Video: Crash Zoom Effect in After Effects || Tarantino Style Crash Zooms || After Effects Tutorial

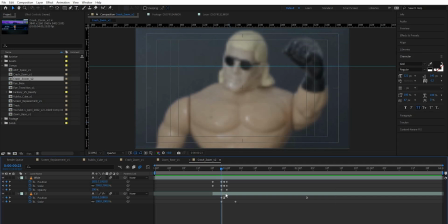4:08 Now that's not bad, what we do to help make it a little bit better is at this point on the close-up we're going to add some blur because again one of the things that you see is that when you're doing this in camera you never quite hit the focus bang on so
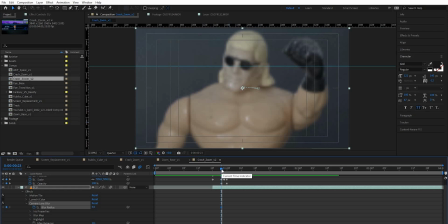4:24 we're going to keyframe our blur there we're going to go forward a few frames
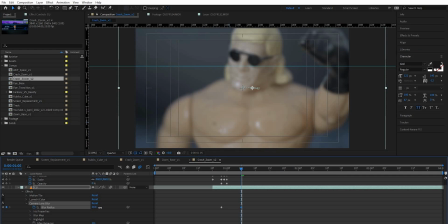4:29 we're going to crank up the blur to around 25 then we're going to go forward another second. In fact we'll use our keyframe down here as a guide and we'll take the blur all the way down
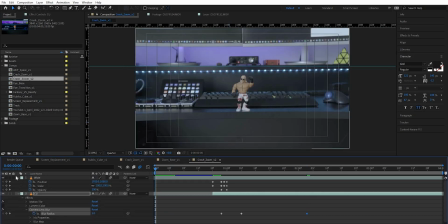4:41 and that should help blend those two shots together as we're doing the zoom transition.
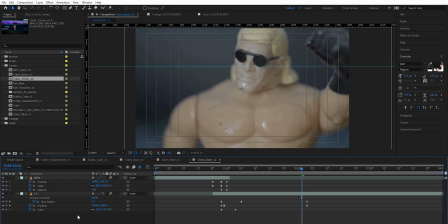4:47 Let's see what we've got. Now that's looking pretty good to me so the last thing I'm going to do is add in a new adjustment
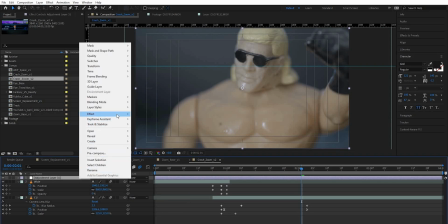4:56 layer and go up to effect and add in some
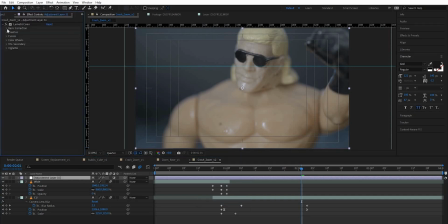5:01 Lumetri color just to give it a bit of a grade so we'll grab a lot
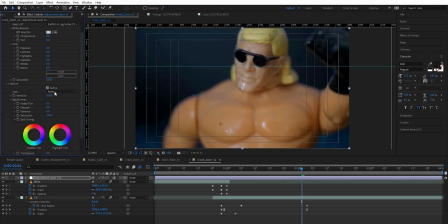5:06 go into creative I'm gonna whack an eternal look on there take that down to about 50% up the whites a little bit up the shadows a little bit and this should be our final results let's watch it back looking pretty good now that only took a couple more clicks and for me it was totally worth it it's a much more convincing replication of the crash zoom effect so go and have fun creating but before you do why not watch this video that's got more tips and tricks for after effects and premiere see you in the next one peace